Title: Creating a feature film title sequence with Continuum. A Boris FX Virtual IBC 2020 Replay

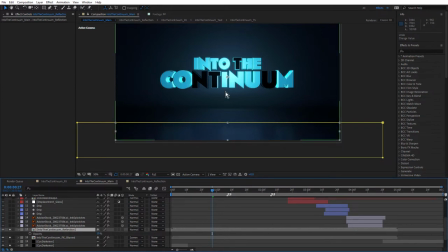I think it was important to have a reflection because that really grounds that in the scene. There's no shadow, but the reflection is probably enough to make that really feel like it's part of the 3D scene.
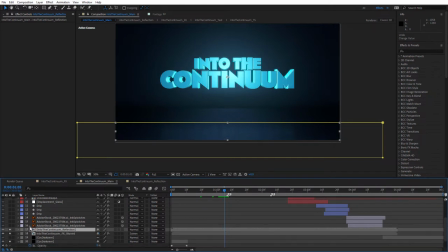Only subtle, but very useful. Okay, so let's keep going. The other main layers in here are the sparks and the spark reflection. So I was gonna turn the sparks on. Now I created the sparks using BCC Particle Illusion.
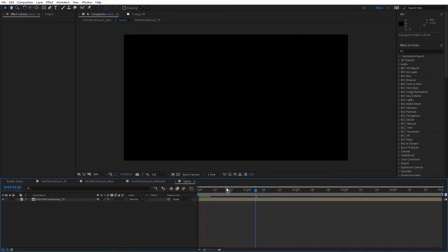It's gonna double click that comp and just do a quick RAM preview here. You can see it's really quick. I get a couple of bright hotspots and a few sparks shooting out and they appear to bounce on an invisible floor.
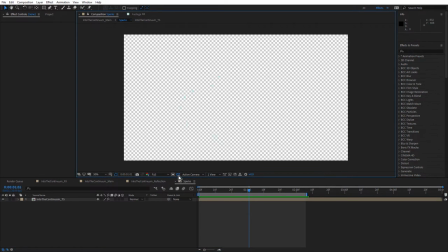You can see I do have transparency there. If I just toggle the transparency grid.
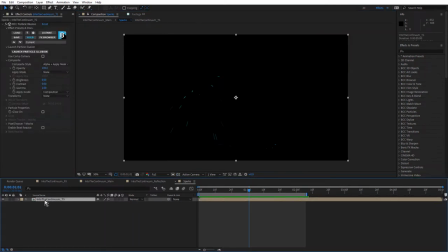Notice how this is the Into the Continuum TS layer. If I come up to the Particle Illusion effect and just come onto Composite Style and just choose Direct Classic.
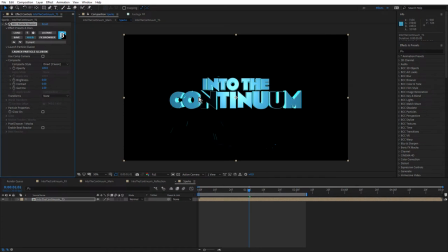So I've applied the Particle Illusion effect to the Into the Continuum text. And there is a free standalone version of Particle Illusion, but this is one of the benefits of using the continuum plug-in version.
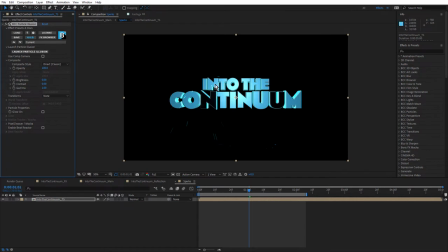I can apply Particle Illusion to a source layer and position my particles, and then I can either leave that source layer turned on, if I was, say, comping the particles into the scene, or I can turn that off and I can comp the particles individually in another composition,
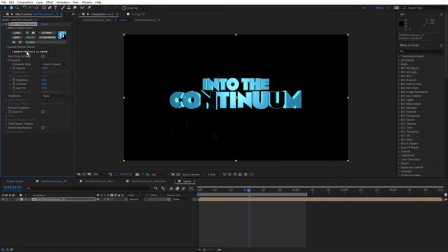which is what I've done. Let's just quickly launch Particle Illusion. Just open up on my other screen, I'm just gonna bring that across.
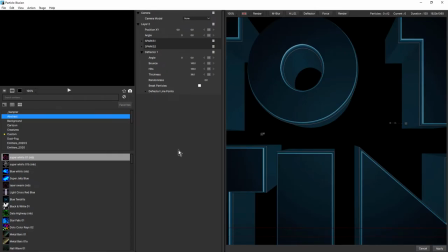And I'm working at 1920 by 1080 here, so it's a smaller area. Okay, so just roll my mouse wheel there.
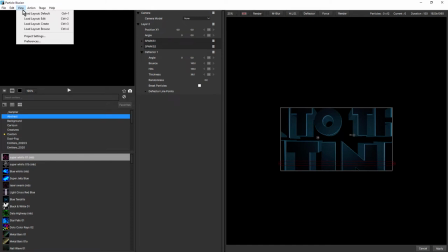I might just come in here up to the view menu and change my load layout to edit.
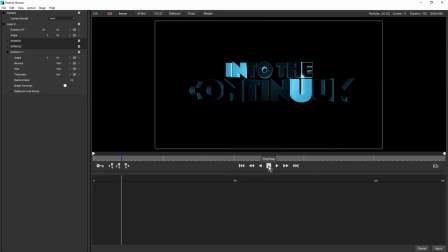Now I can see my timeline. So if I just play that back, it's nice and responsive. Remember, I've done a pre-render of the Into the Continuum text as well, which is really a good idea when you're working in After Effects, if you're working with these maybe render heavy layers,
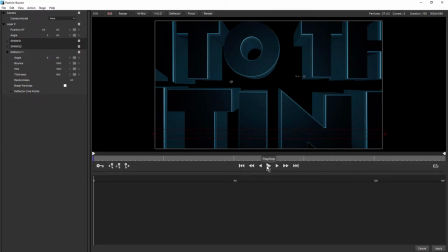just pre-render them first, especially if you need to use them downstream where you're doing things like compositing particles.
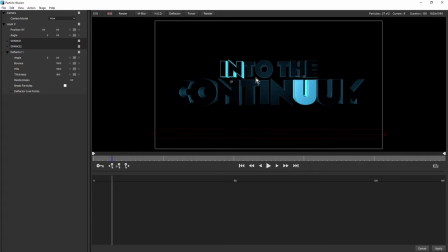So if I just drag the time indicator here, you can see the emitters in the scene here. I just drag that, you can see at a certain point, the particles burst out and I wanted to sort of time that where you
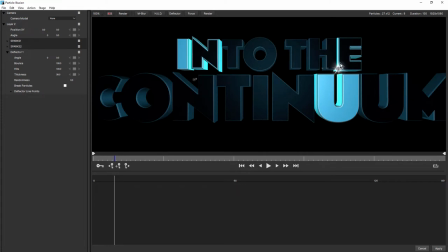can see on the E for example if I just roll in to there you see on the E it happens when the first layer of 3D text turns on because this was my thinking was this was kind of like neon light and you know you get that sort of classic spark from neon so the light turns on it's a little bit of a dodgy light spark pops out
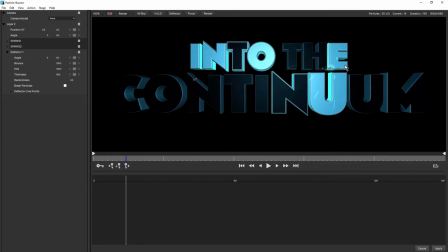And I did just animate the position, the XY position of the emitter, just to sort of stick to that point of the E so that it didn't emit the particles and then have the hotspot just floating in space.
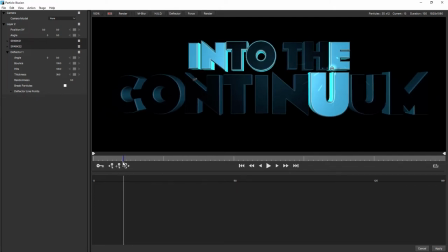I wanted the hotspot just to follow that along. And I do show how this is all done in tutorial two of the series.
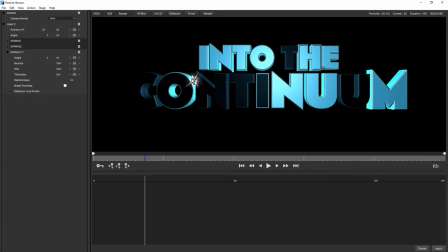And the same here. as the second part of the 3D text turns on,
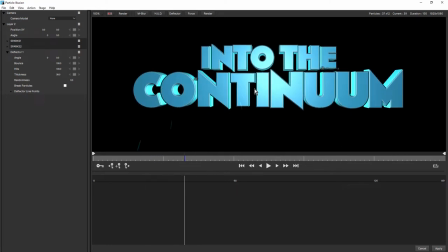you get that spark and sparks fall down and they hit a deflector.
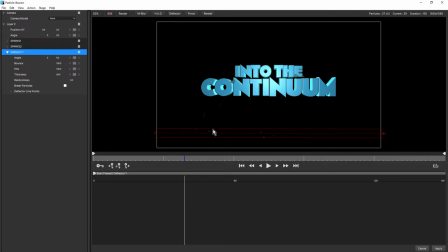And the way I was able to get the deflector to appear as if it's falling on a plane is to increase the thickness of the deflector. So really quite effective.